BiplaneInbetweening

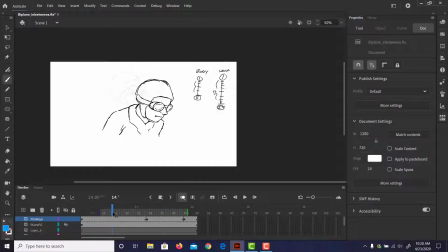(0:01)
we have now moved on in, with a little bit of refinement. We put in our keys. And in putting in our keys, we have our starting key.
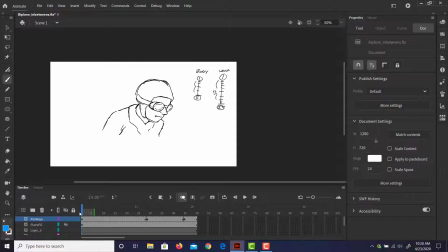(0:16)
Awesome. Mind your charts. Okay. So mind your charts. We know that this first key here is the body is going to lead the action. It's going to end at 11. So go back, check your reference, and then the head follows behind. And the head comes up, and there's a breath. I didn't draw on the body at this point.
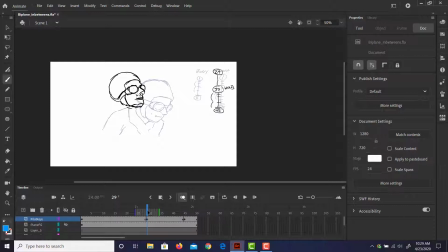(0:36)
That will be done later. I'm just trying to get the head to the proper place. And then, boop, he looks over, and he's going to look at the machine gun nest. So the first thing that we're going to want to do is we're going to start dropping in our in-betweens.
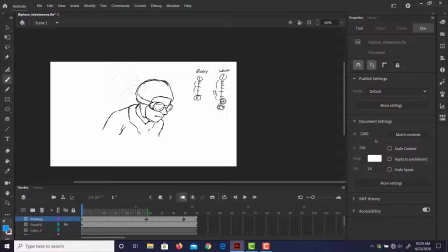(0:51)
And so if we look at our charts, which is right up in here, we're going to see that our break for the head is at 13. Okay. Notice that at 13, the body has stopped moving. Okay. So the body is definitely leading the head and so it'll come to rest at 13.
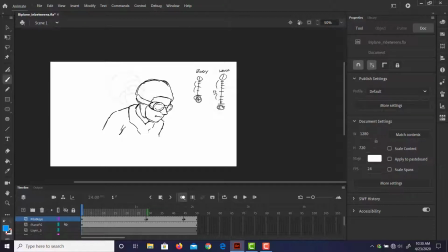(1:10)
It'll actually fall, or it'll pick up speed, if you will, and it will hit the edge of the chair, and then the head after that will continue, and it'll make it'll rotate as the head bumps into the back.
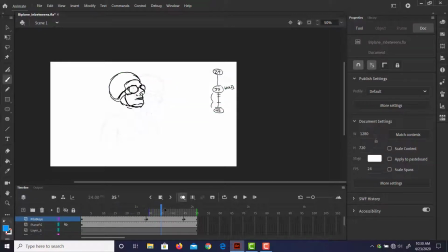(1:26)
It'll rotate upward so he can take a breath. Stepping through, we can see how the head is going to work. It's going to go all the way up here like that. So the first temptation would be, I'm going to just move this in so you can only see those two keys,
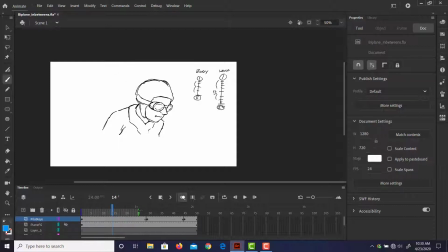(1:42)
and I'll put this right at 13 so you can kind of see where we're going. I'm going to add a new layer. Then temptation would be to just make the head in between up. So we're just going to, where we see these 2 points, we can just say, okay, well, that's going to be our in between up.
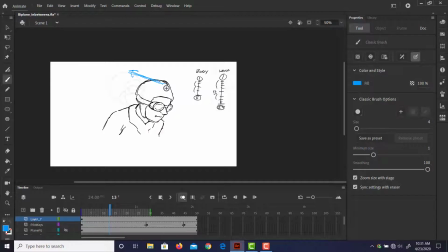(2:00)
And yeah, that'll be okay, but it'll just kind of slide up there and look kind of mechanical. So suggestion then would be to not do that, but according to our reference, there's more of an arc.
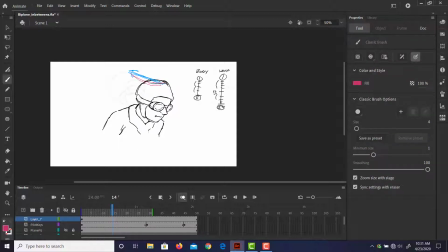(2:14)
So the head is going to move back like this, and then it's going to come up. So we're going to actually see more of an arc this way. And that's going to feel a little bit better. Okay, same for the shoulders. The shoulders really are going to arc back like this.
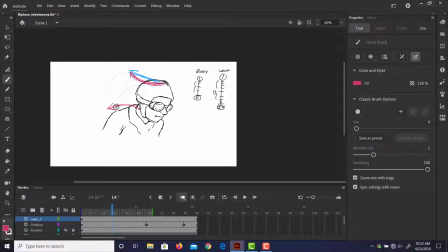(2:31)
So the head and the shoulders, the shoulders lead the head, but as the head comes back, it's going to actually start to roll up. And that's going to be right about the breakdown. Knowing that, we're going to have to make sure that we're exaggerating that arc, making sure that arc really reads.
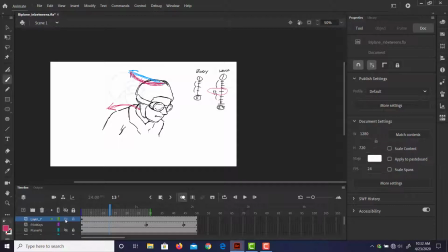(2:49)
And this is where it becomes really important to start to pay attention to that stuff. It's going to make it feel really personalized. It's going to make it feel humanized, if you will, if you're really paying attention to your arcs. If we just do straight lines like this, very mechanical, non-personal, that kind of stuff. Okay, so I'm just going to hide that layer.
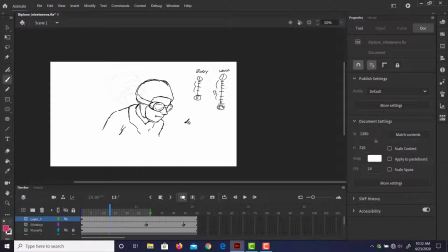(3:09)
And to expedite this video, we're just going to drop in the breakdown. So on frame 13, we're going to drop down the breakdown. Pop! There it is, my breakdown.
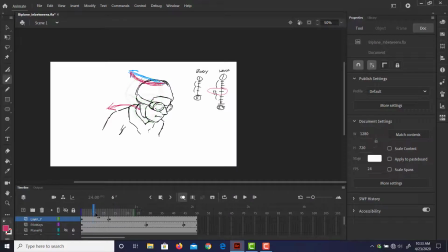(3:25)
So now I can see where the head is going to be. Is it following the arc?
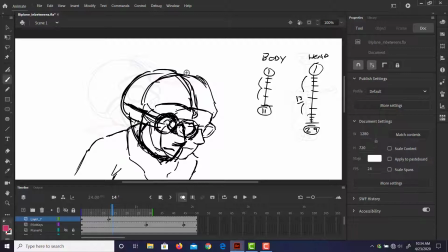(3:31)
Let's move in a little bit closer. Yeah, I think so. There it is. It's going in a little bit. That's doing pretty well. So now what we're going to want to do is we're going to drop in other in-between. So now we can see just by looking at the different keys,
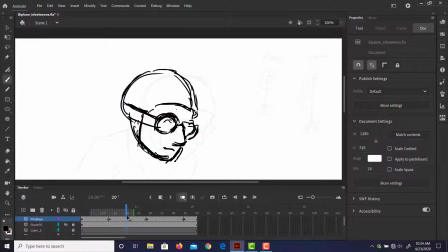(3:51)
we'll see that the head actually does start to push that arc. Okay, so it's not going just straight up. It actually is pushing the arc. There's a little flatter arc that head is moving across.